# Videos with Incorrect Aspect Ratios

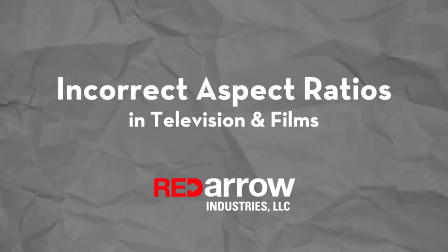0:00 Hey everyone, it's Sean with Red Arrow Industries, and today I want to talk about catching incorrect aspect ratios in television and films.
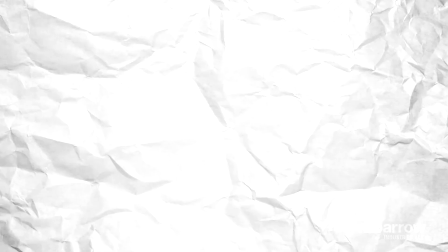0:08 Videos come in all shapes and sizes, from standard definitions 4:3,
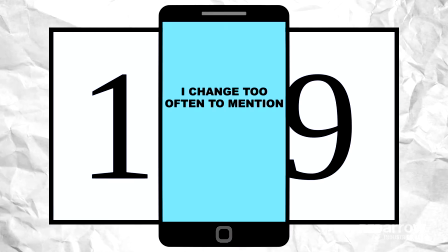0:12 HD 16:9, our cell phone's vertical aspect, and everything in between.
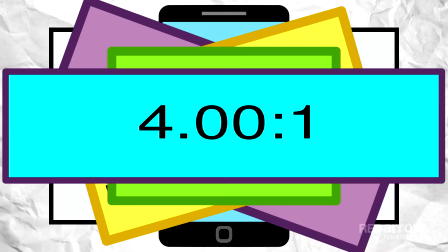0:17 With all of these different formats and medias, it can be hard to keep up with all of the aspect ratios when mixing different footage into the same project,
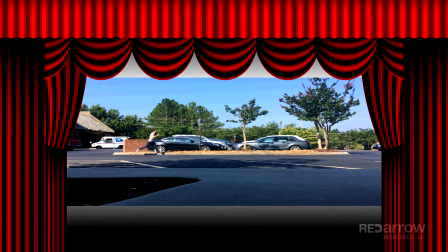0:24 sometimes causing footage to look very squashed and stretched out. And you know what? Even some of the top editors in the world make mistakes like this. Here are a few examples of what I'm talking about.
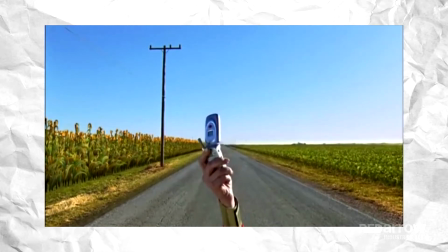0:36 First up, the middle. Here's a quaint little comedy that's been running since 2009,
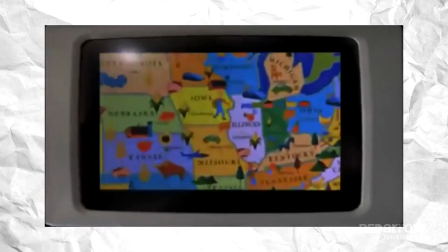0:43 where in the opening sequence they give a little backstory and history about Indiana using archive footage.
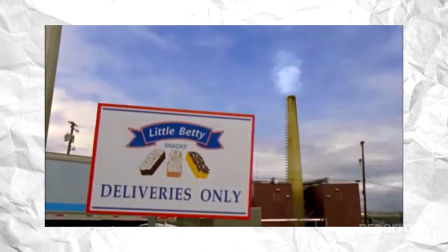0:48 Proud home of Little Betty snack cakes?
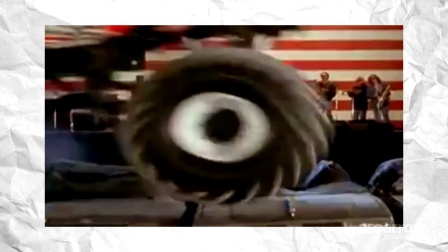0:50 Right here we see footage of a monster truck rally, and if you look closely, you'll notice the wheels on this monster truck aren't perfectly round.
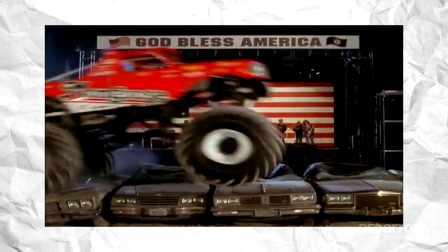0:58 It's stretched too far horizontally. It should look like real-world wheels instead of cartoon wheels taking off.
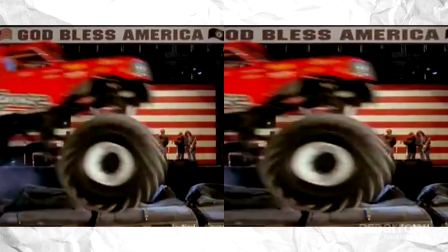1:05 See the difference? Next, Cheerios.
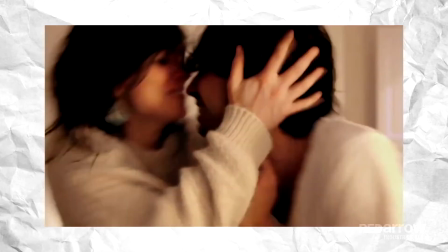1:10 This was a nationally broadcasted commercial in prime time using a compilation of videos from YouTube.
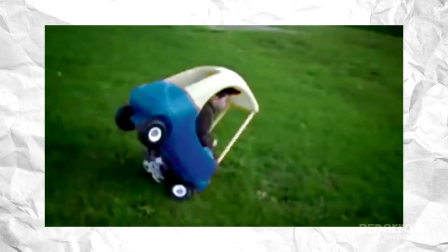1:15 And for the most part, they're all fine.
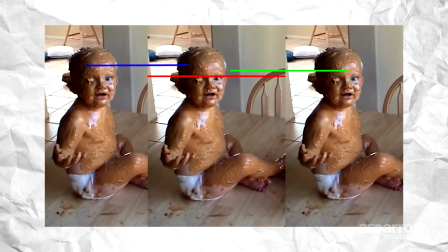1:18 Though I'm not sure why some of the split screens are 3 different sizes, but that's a different subject.
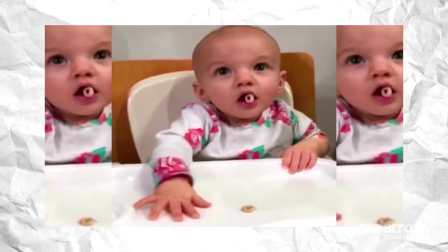1:25 On this particular shot, we have a baby with a very squashed head, but only in the center image.
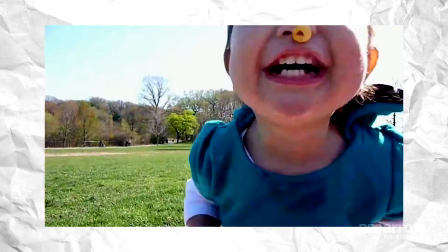1:31 Yet all of the other babies seem to look fine, so why just this one in the middle?
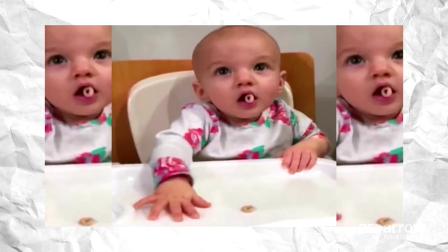1:37 Well, my guess is because of the Cheerio at the bottom.
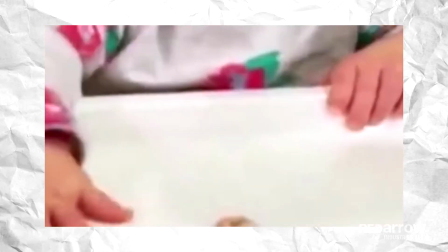1:40 In order to get all of the baby's head in frame and the Cheerio, the image had to be smushed down.
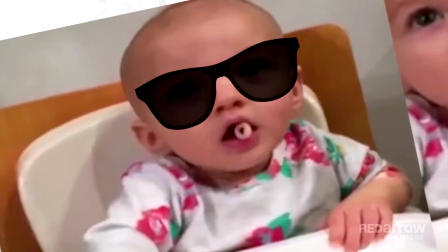1:47 But that gives our child star here a very oblong-shaped head.
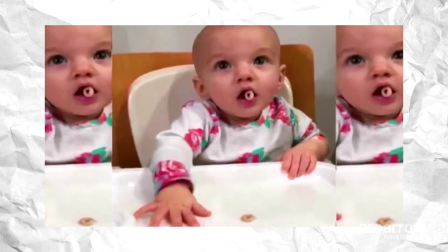1:51 Why not just cut a little bit of the head off frame to show the Cheerio instead of making him look like Hey Arnold?
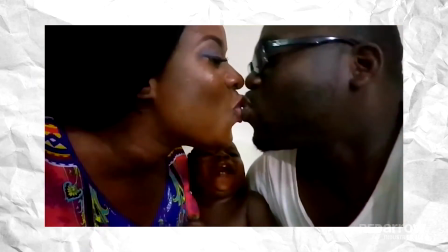1:57 It's hard to believe that a company like General Mills spends around
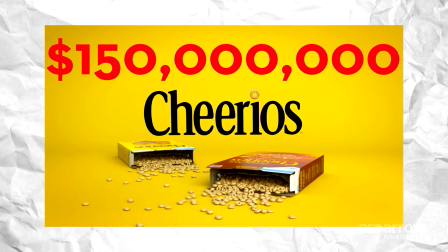2:00 $150 million a year for TV ads and still makes such a rookie mistake like this.
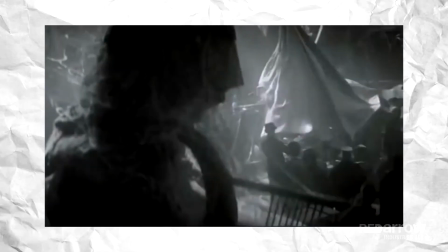2:07 Now I want cereal.
Gentlemen.
Last up, The Phantom of the Opera.
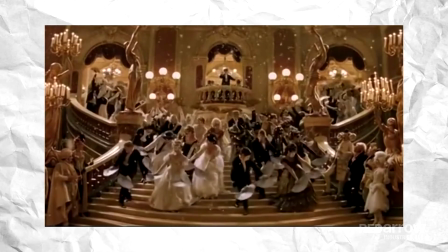2:14 I'll admit this film is a guilty pleasure for me. Do not judge.
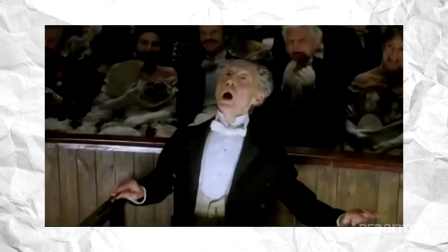2:21 And I was in high school when it was released. And even then, my young, inexperienced brain told me something was wrong with a particular scene.
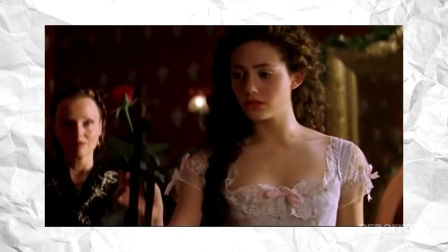2:29 Looking at it now, I know what it was.
This is as far as I dare go.
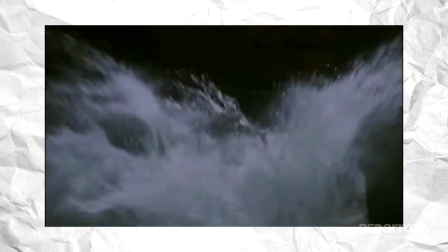2:34 Towards the end of the movie, our protagonist Ralph falls through a trap door into a pool of water where a large iron gate starts slowly coming down on him.
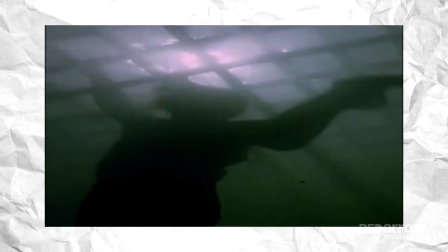2:42 You'll notice throughout this entire scene, the video is stretched.
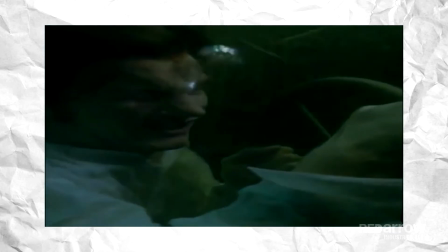2:45 But to be fair, it's on every underwater shot, so it can pass off as a water effect.
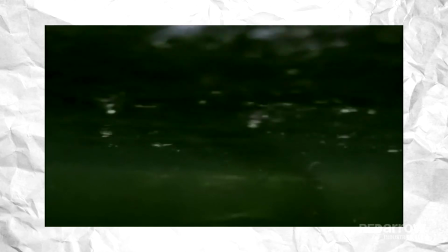2:52 But the problem is on this shot, where the camera is underwater with Rao and follows him when he reaches the surface.
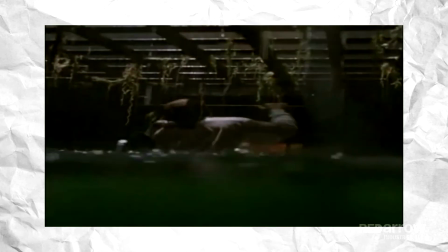2:59 As the camera comes out of the water, the stretched effect is still on the last part of the shot, making Rao's head look like a flattened basketball.
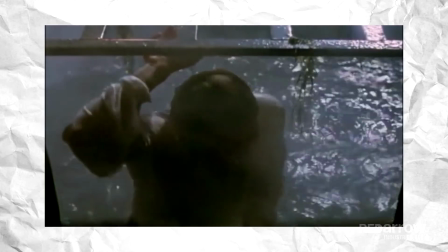3:07 It's even more painfully obvious when the next shot they cut to is a front shot of him in the correct aspect ratio,
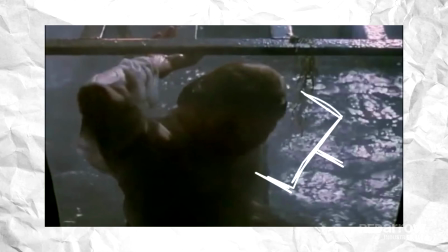3:14 which makes him look like an actual human again.
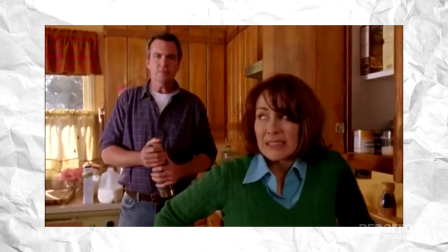3:18 Now, I'm not knocking The Phantom of the Opera or even the TV show The Middle, and by George, I love Cheerios,
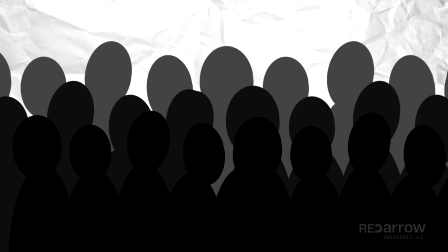3:24 but as editors, we are the last line of defense when it comes to fixing issues like this.
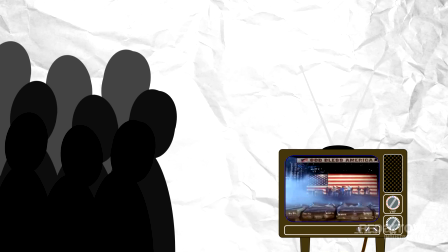3:31 Sure, not everyone watching is going to catch some of these things or even think about them,
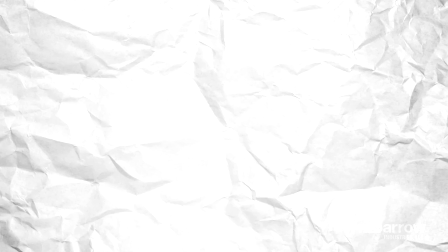3:36 but to those who are truly invested, it's mistakes like these that send a signal to our brain saying,
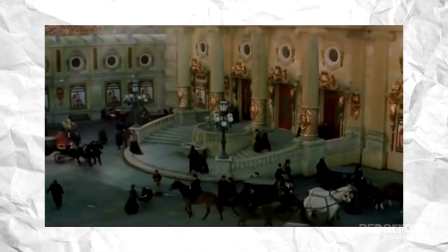3:42 that wasn't right, and really disconnects them from the lore they're supposed to get lost in.
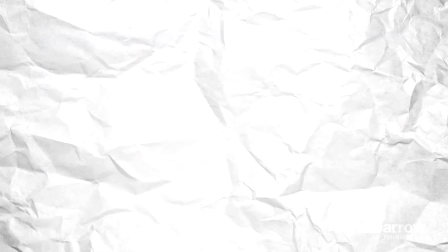3:48 So please, to all fellow editors out there, pay attention and be sure to correct simple mistakes like this, because if we don't fix them, who will?
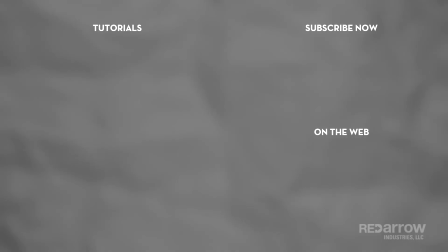4:00 Where have you seen mistakes like this? Let us know in the comments below. And while you're at it, hit that subscribe button.